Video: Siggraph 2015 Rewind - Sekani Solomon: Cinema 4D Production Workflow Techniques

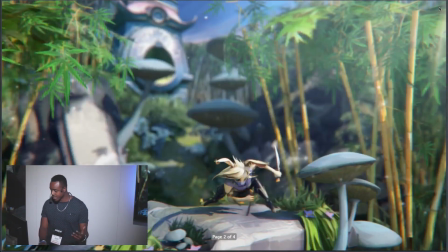This is just taking what they had, re-rendering it, retouching up the textures, specular maps, reflections, that kind of thing, adding some post layers on it.
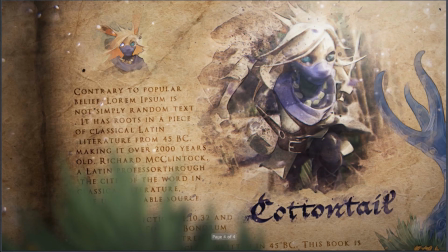You know, really just trying to nail down a look. This was also one of the looks for the transitions at the time, which changed over time.
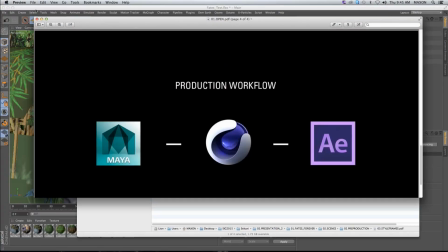So, you know, once we got to that point, we divided the labor.
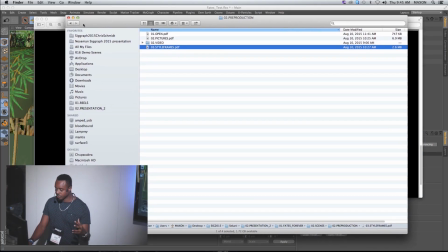My buddy Jason Diaz, he would take care of most of the 3D stuff in regards to switching out the backgrounds, adding new geometry, really polishing that section, and I took care of more of the 3D transitions, page flips, opens, outros, that kind of thing. So what I'm going to do, I'm going to open
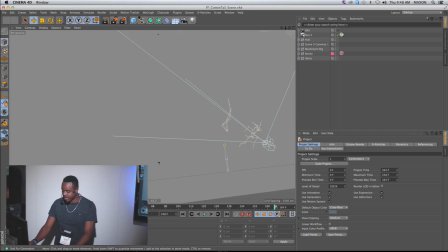the final version of this file with our character Cottontail that we ended up rendering with Vray.
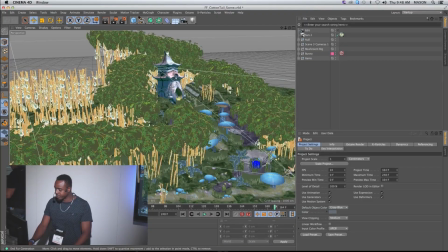So yeah, this was the scene that we ended up doing our final render. You know, we just really stretched out the background.
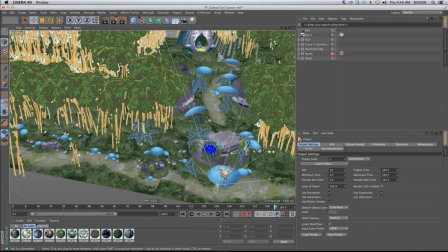There's a bunch of little tweaks that we made. We reanimated the camera to make everything feel more dynamic.
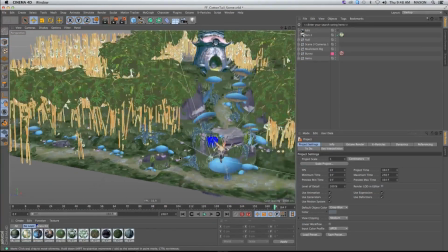Yeah, you know, it was a really fun process taking something that someone else did and adding some extra polish.
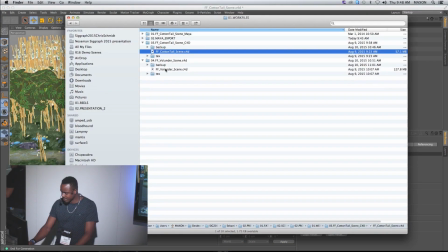So let's actually take a look at this Volender scene.
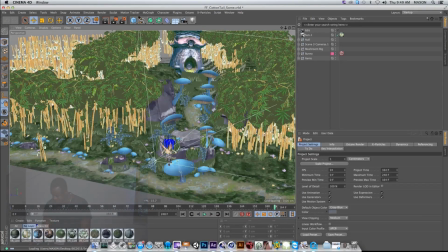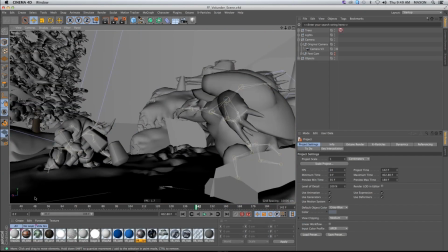And this is a pretty cool one. My buddy Jason Diaz, he worked on this.
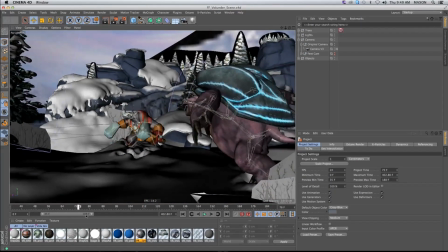And, you know, to really bring this thing to life, he had just the ground deforming as these guys would be walking through.
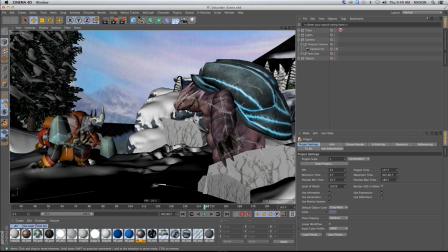And again, you know, everything's coming through from Maya with the joints, the animation, everything's still intact. If I jump to this feed cam, we could see how this is being done.
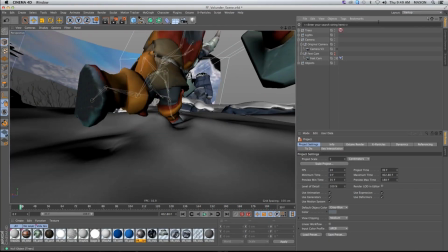And, you know, it's being done really simply, actually. So what's going on is that he's using a collider deformer.
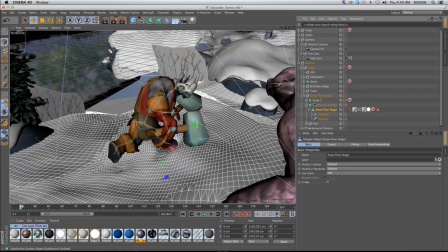If I just jump into these objects, so there's a deformer that's being attached to the snow stage,
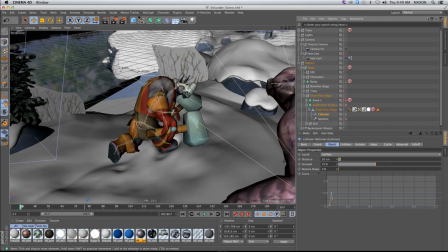and we're using the actual character as a deformer.
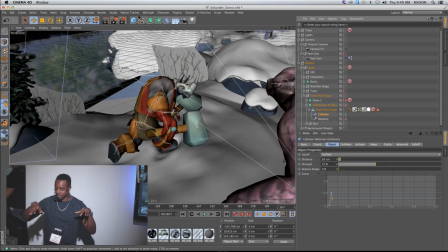So when he's walking through, it's creating compressions and compressing that floor just using this Deformer.
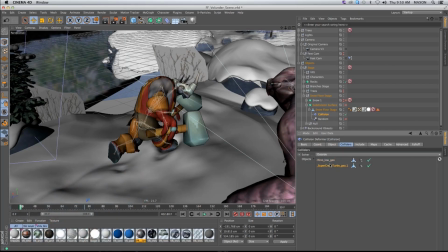If you go into this Colliders tab, we see both characters as the collider, which is then pushing down the snow when they interact with it.
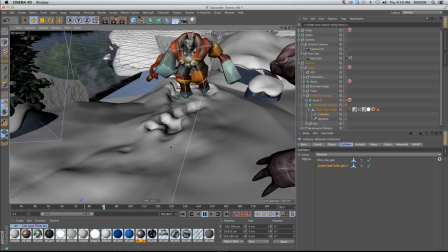And once again, making for really dynamic animation that brings this thing to life.
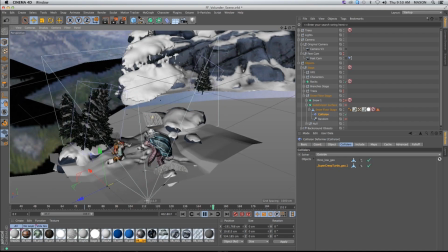And we also went in and we switched out all the cards that they had with actual geometry.
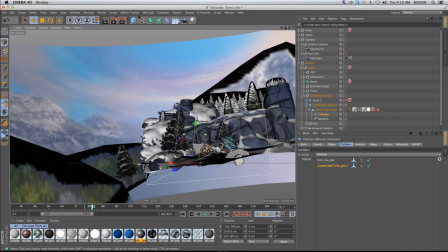Really bringing this thing to life. And even just looking how they built the scene, it's another good hint about building scenes. You only really need what you're seeing. Like if you look at the camera, since they kind of plan the camera moves, it's really trickery.
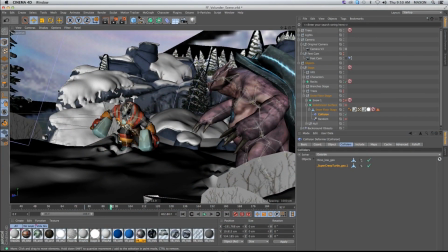Because you're only really seeing, you're only building what you're seeing and nothing more.
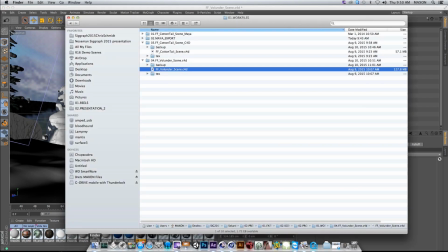Okay, so that was a 3D part of the pipeline.
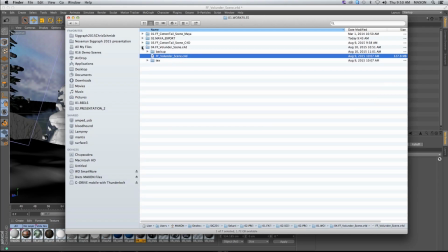Let's jump into the compositing aspect of it. Back, compositing.
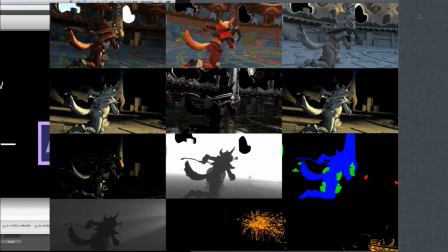So when I work on these types of projects, I love to work with render passes. I probably use maybe, depending on which scene, 10 to 15 render passes. They could vary. And you have your main render passes, such as your diffuse, your global illumination,
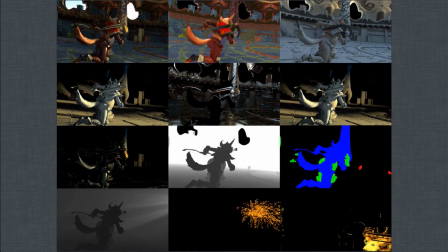reflection, specular, atmospheric, depth of field, and then all the turbulence FD sims that we did to make all these effects.
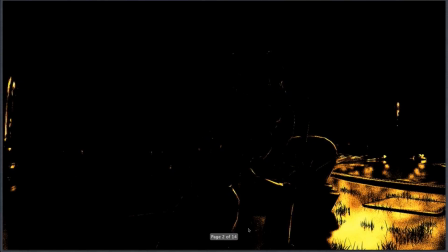I'm just going to scroll through so you can have a closer look at these render passes.